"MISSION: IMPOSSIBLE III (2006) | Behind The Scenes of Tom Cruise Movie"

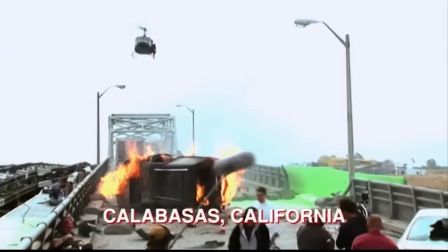(12:28)
Well, we're almost halfway through the shoot. We're shooting in Calabasas, California, in this bridge sequence.
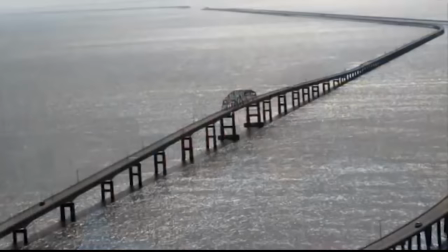(12:34)
We were discussing actually shooting it on the Chesapeake Bay Bridge in Virginia.
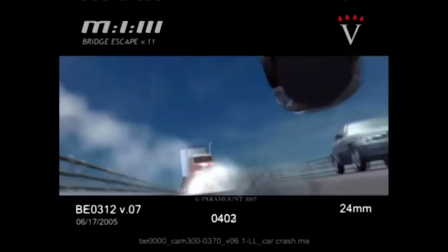(12:38)
I don't think it would have been possible to do the stunts on the actual bridge. There's just no margin for error.
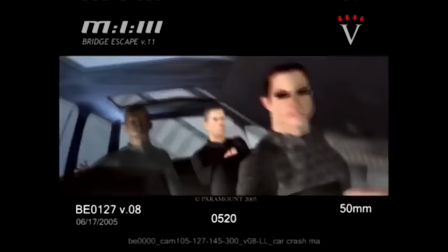(12:42)
I realized once I had, you know, had the sequence finished and written and pre-visualized,
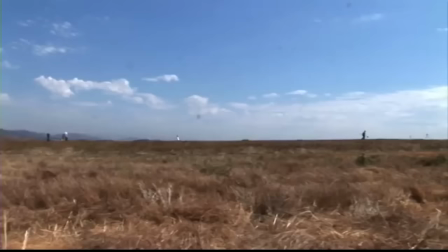(12:48)
we could get away with a lot of cheats in terms of not seeing the water.
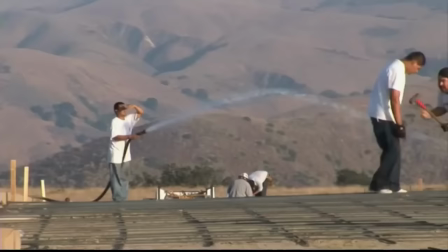(12:53)
So we looked around and found this location in Calabasas, and they let us build this strip of road, part of the superstructure of this bridge, and let us shoot there.
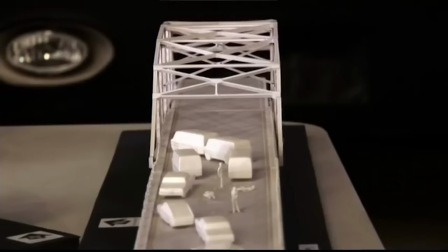(13:01)
And Scott Chambliss, our production designer, basically created the set for us to do the entire sequence. The one stunt, I think, that he impressed me as much as anything on the bridge was when he's running away from a
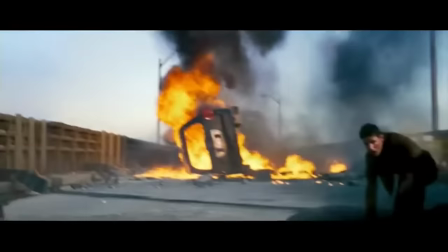(13:19)
rocket hit on one of the vehicles. The force of the explosion lifts Tom up and throws him into one of the parked vehicles that's been abandoned.
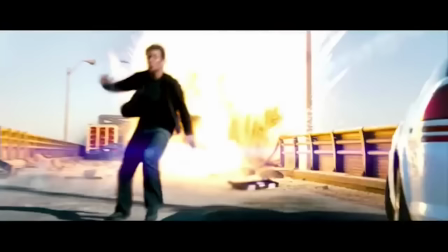(13:26)
So I know that I have to run at a full speed, and I just have to get out of my mind that anything's going to happen, at which point they pull the trigger and I get slammed in the car.
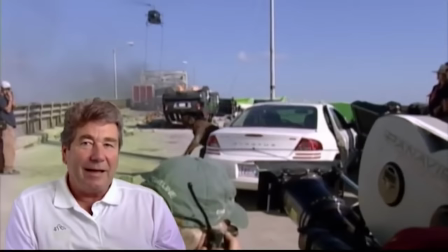(13:35)
And he really hit it, and he went in there horizontally, and as I said at the time,
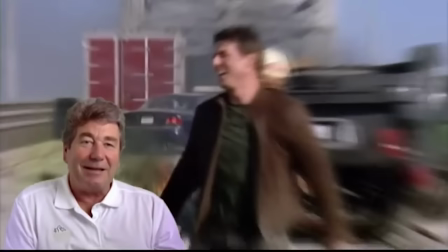(13:40)
if any stuntman on the bridge there had that shot on their resume, they'd be very, very proud of it as a stunt.
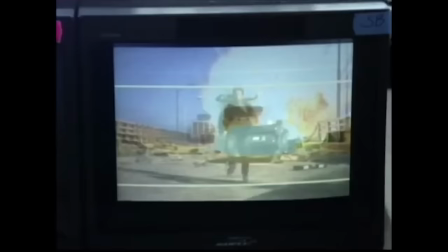(13:46) It was a hit.
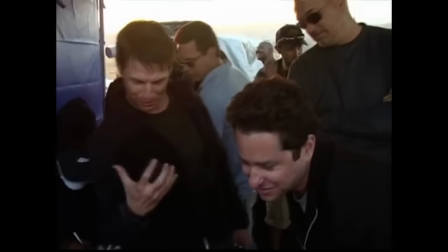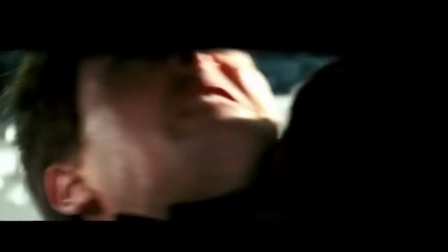(13:54) Oh my God. That's a great day's work, man.
It's cool because the way he's running, the look on his face before, during,
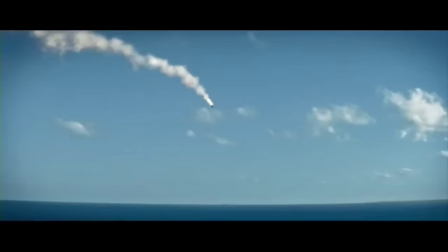(14:01)
and after that impact could only have been done by an actor as good as Tom. It was a really cool combination of a practical set,
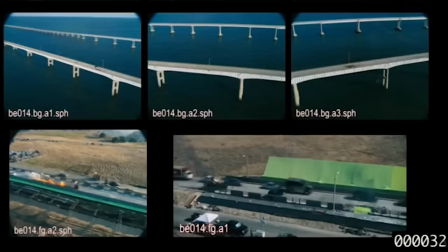(14:12)
practical stunts, special effects, and visual effects all working together, and I think that a lot of it will look like a lot more than just the stunts.
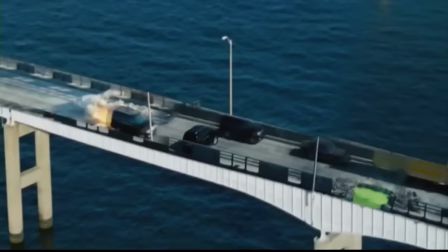(14:20)
It's the work that the pyrotechnic guys did, the work that ILM did on that sequence.
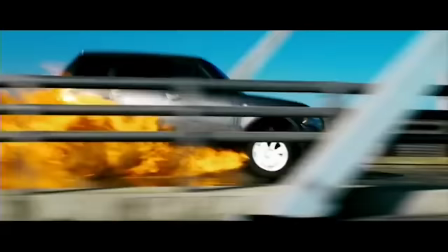(14:25)
But the dream was that it just sort of all feels like it's really happening and you don't understand the machinations of sort of how it was done. But it really took the, you know, synchronizing of a lot of departments and really talented people to sort of all pull off the one ultimate, you know, illusion.
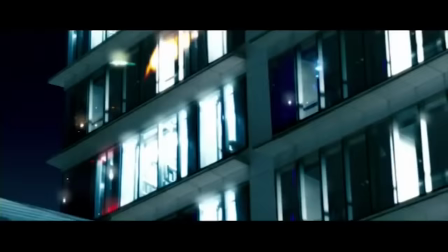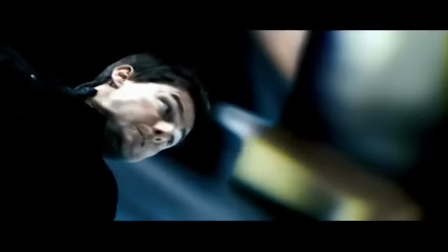(14:46)
When we were looking at what this sequence was, we came up with this idea to have this thing happen with these three buildings, having never seen the three buildings.
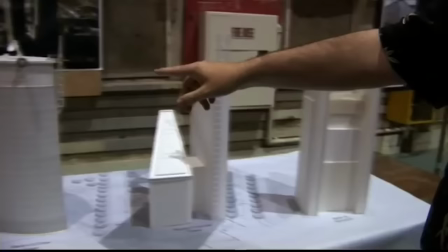(14:55)
We just imagined, all right, there'll be three buildings and we'll do it.
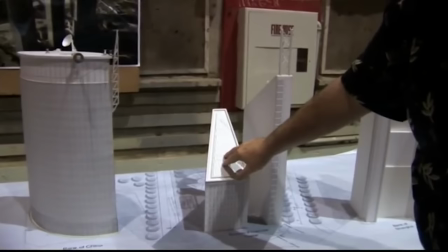(14:58)
The idea was for Tom to run and jump and swing out here and land on this rooftop.
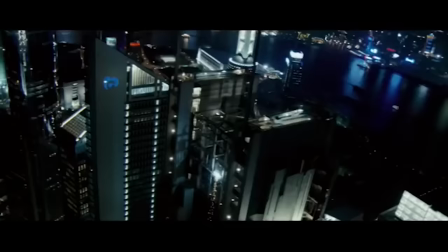(15:06)
And that's what you'll see in the film, except it will be blue screen and plates is how we'll accomplish that.
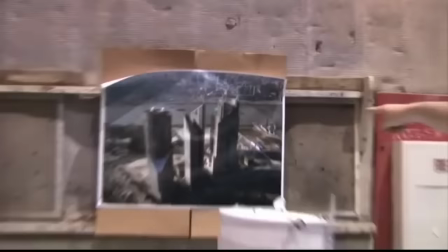(15:12)
And the main reason for that was there are no other buildings around. If you can see this big picture back here, the real buildings, there were no camera positions.
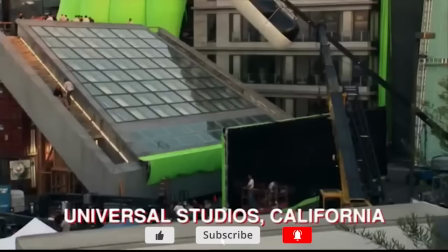(15:19)
So everything would have had to have been shot by helicopters. And it was a massive undertaking to light it. For the large jump that Tom is doing on the top of the building, which is at the top of the parking structure behind us here,
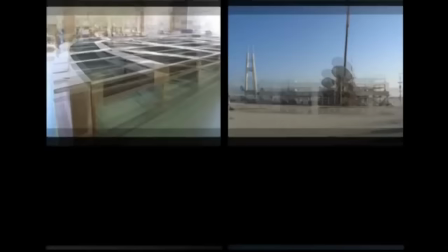(15:32)
that is a section of the roof in Shanghai, China that was built.
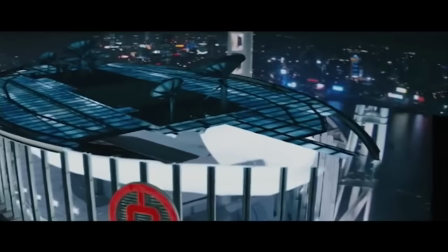(15:37)
And we did a very elaborate helicopter move in Shanghai where the camera comes in and then goes around Ethan as he's standing on top of the roof.
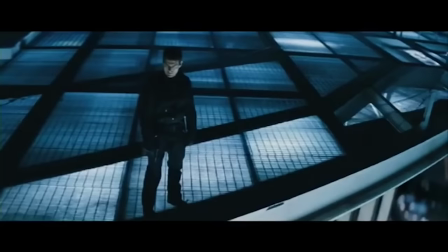(15:45)
For this particular sequence, Tom won't be on the top of the Shanghai roof, but it will certainly look as though he was.
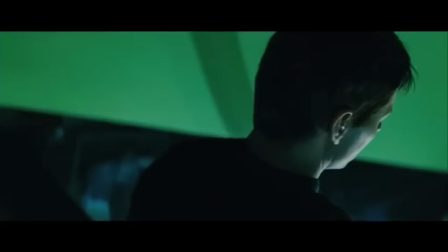(15:51)
And then we'll come over his shoulder and look down at the ground.
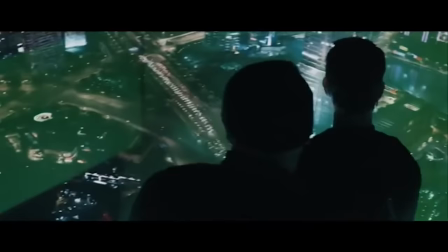(15:54)
So we'll see Tom Cruise on the top of the Shanghai building, 700 feet in the air, and just to show and set up the jeopardy of what he's about to accomplish.
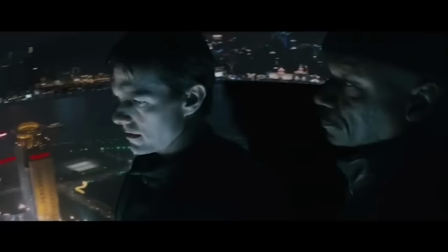(16:02) You got 18 minutes. You're gonna make it over there.
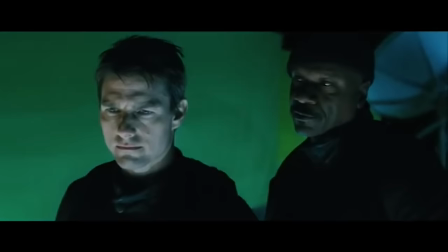(16:08) You're gonna find a rabbit's foot, get back to the roof, radio me when you're ready to make the jump, and we're gonna come get you.
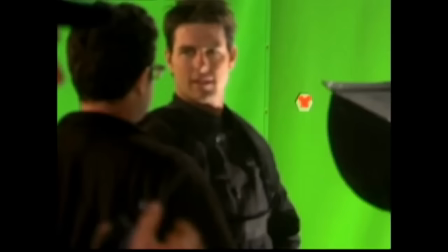(16:16) Thank you for coming. That's my job.
Tom actually chose to do this run and this jump.
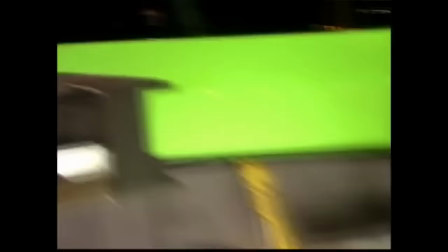(16:23)
He had to walk up to the edge of the building, look over and say, okay, I'm gonna jump out into space over there.
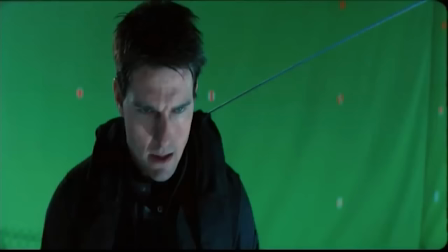(16:28)
It allowed us to start on him, let him perform this moment, of gearing up, and then hooked him onto the cable.